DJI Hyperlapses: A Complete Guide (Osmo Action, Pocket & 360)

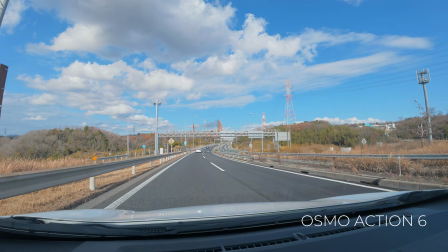0s
This is a normal video, and this is a hyperlapse.
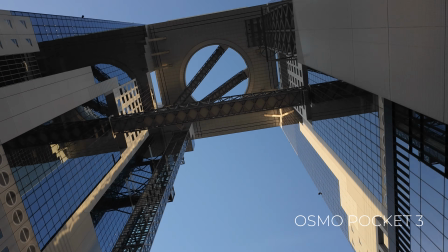5s
If you want to weave these smooth, cinematic glides into your own videos, the hyperlapse mode on your DJI camera is the tool you need.
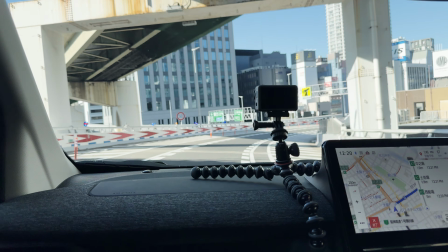12s
I've been shooting a lot of hyperlapses recently across all the handheld DJI cameras I own,
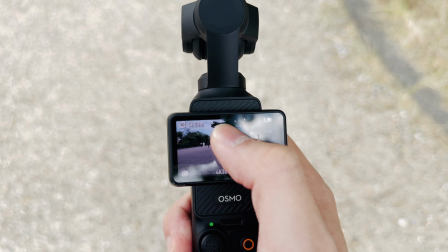18s
and in this video I'm going to share everything I've learned, from shooting your first hyperlapse, to choosing the right rate setting,
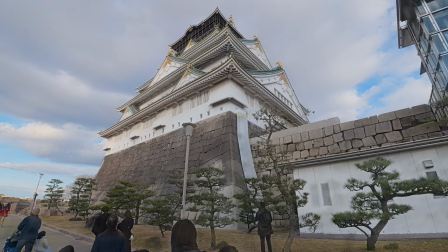25s
taking subject tracked hyperlapses, and even adding motion blur for extra impact.
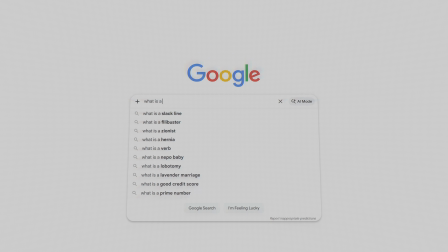31s
But before we get into that, let's quickly define what a hyperlapse actually is.
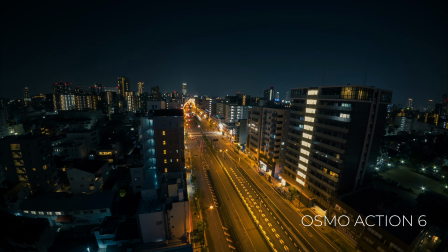36s
And to understand that, we need to start with its foundation, the time-lapse.
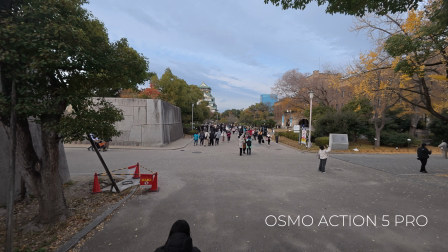41s
In an ordinary time-lapse, the camera captures individual frames at fixed intervals, say half a second or two apart, and then plays them back at a normal frame rate, like 30 FPS.
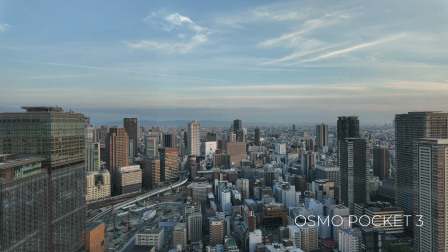52s
The result you get is compressed time and that fast-moving, visually striking effect.
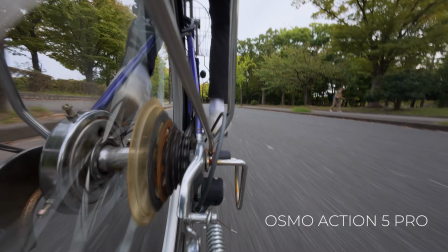58s
A hyperlapse works on the same principle, but with one key difference.
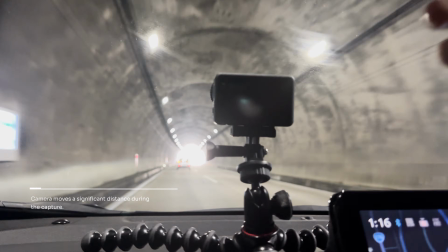62s
The camera itself is moving a significant distance during the capture, instead of being stationary.
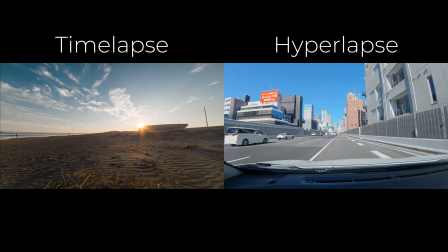69s
So at this point you might be thinking, if a hyperlapse is just a time-lapse taken while moving, why do we even need a dedicated hyperlapse mode at all? And there are two main reasons for that. First, and most importantly, stabilization.
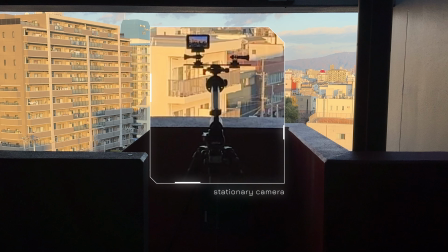84s
The standard time-lapse mode assumes your DJI camera is either stationary on a tripod or perhaps moving slowly and smoothly on a camera slider.
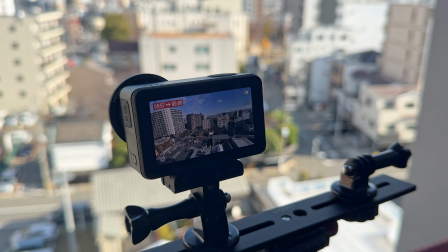93s
Because of that, it doesn't apply any stabilization.
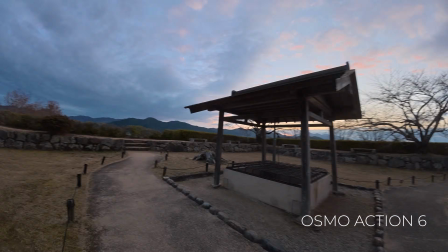96s
If you try to create a hyperlapse using the ordinary time-lapse mode, you can end up with a very shaky result like this.
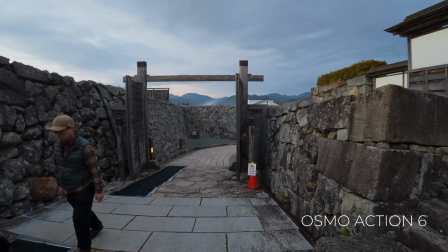104s
Hyperlapse, on the other hand, is stabilized by design, either using gyro data on cameras like the Osmo Action and Osmo 360,
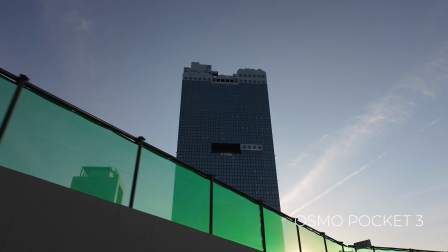112s
or a physical gimbal on devices like the Osmo Pocket 3 or Osmo Mobile.
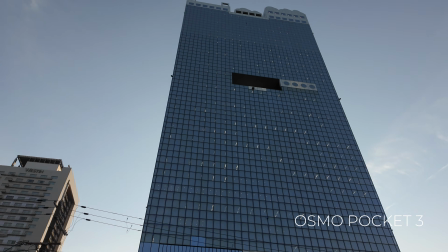117s
This is what enables that smooth motion at the end. The second reason is the degree of speed change.
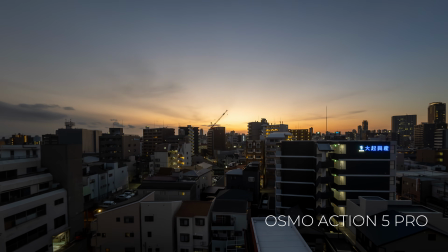125s
Time-lapses are often designed to compress hours or even days into seconds. The shortest interval you can even select on time-lapse mode is half a second, and much longer intervals are often used.
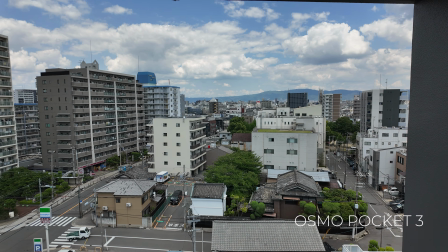137s
The extreme speed up is perfect for clouds, sunsets,
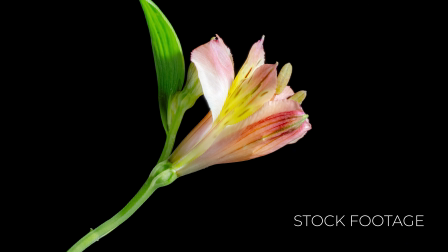142s
or a growing plant for example, but not so great for human scale movement.
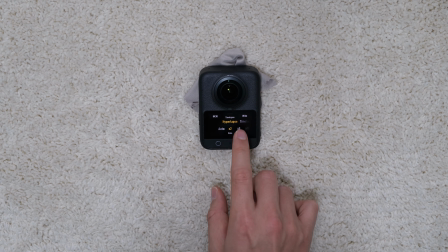147s
Hyperlapses work at much milder speed multipliers, like 2 times, 5 times, or 10 times real time.
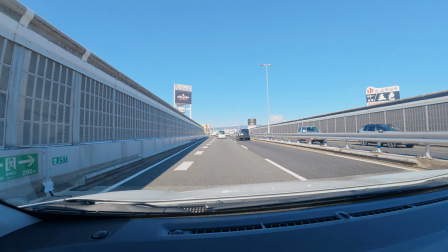155s
This more gentle time compression means motion stays smooth and recognizable.
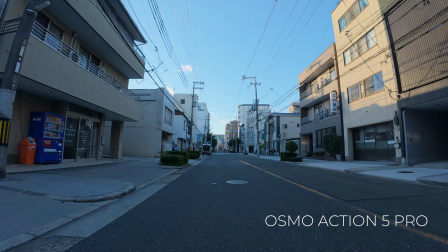160s
So whether you're walking around or biking through the city, you'll avoid giant, disorienting jumps between frames.
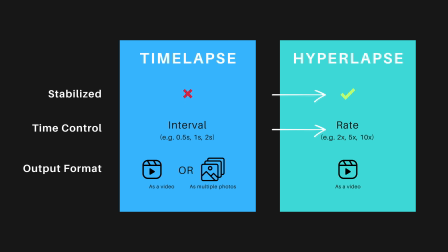168s
In short, stabilization and less speed up are what differentiate the hyperlapse mode from the time-lapse mode.
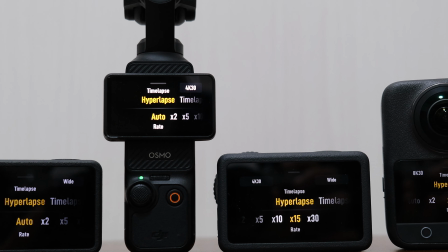176s
Now that you know what a hyperlapse is, let's look at how to actually shoot one on your DJI camera.
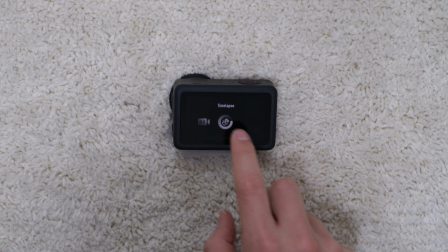182s
The process is pretty much the same across all DJI cameras. Go into the time-lapse shooting mode, and from there select hyperlapse.
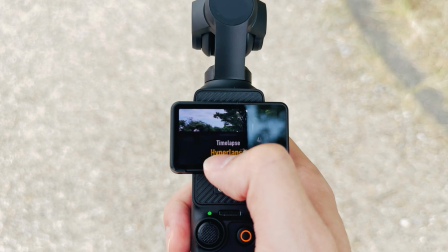191s
By default, the rate is set to auto, so let's leave it there for now. Now all you have to do is hit record and start moving.
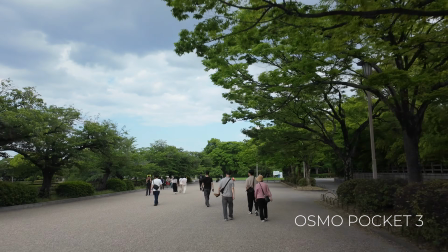200s
And here's the resulting walking hyperlapse. It really is that easy.
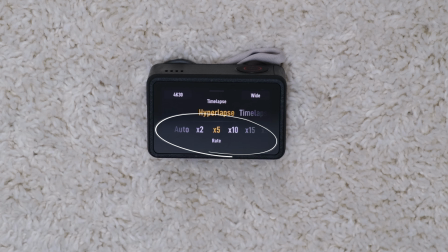205s
Now let's look at how we can change the speed of a hyperlapse using the rate setting, which is the only hyperlapse specific parameter there is to change.
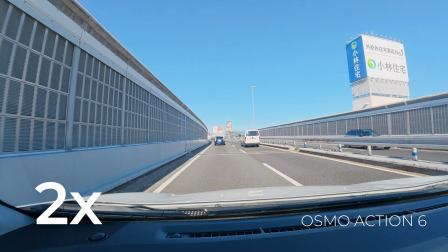214s
If you select the 2x rate, the resulting footage is simply sped up by 2 times.
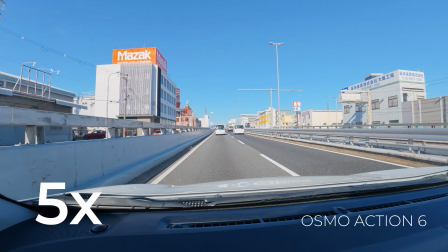220s
At 5x, it's 5 times faster, and so on.
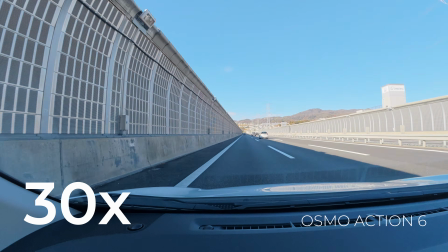226s
You can go all the way up to 30x, which is the highest selectable rate.
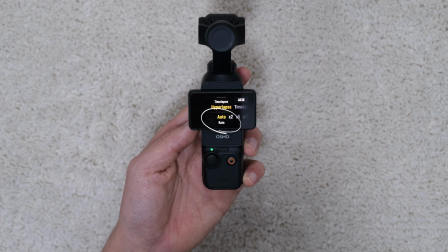231s
And then finally, there's the auto rate option, which is the option I usually use.
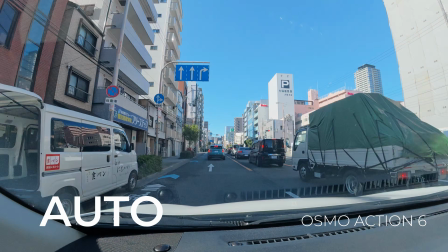237s
Instead of applying a fixed rate, using auto will dynamically adjust the rate based on how much movement there is.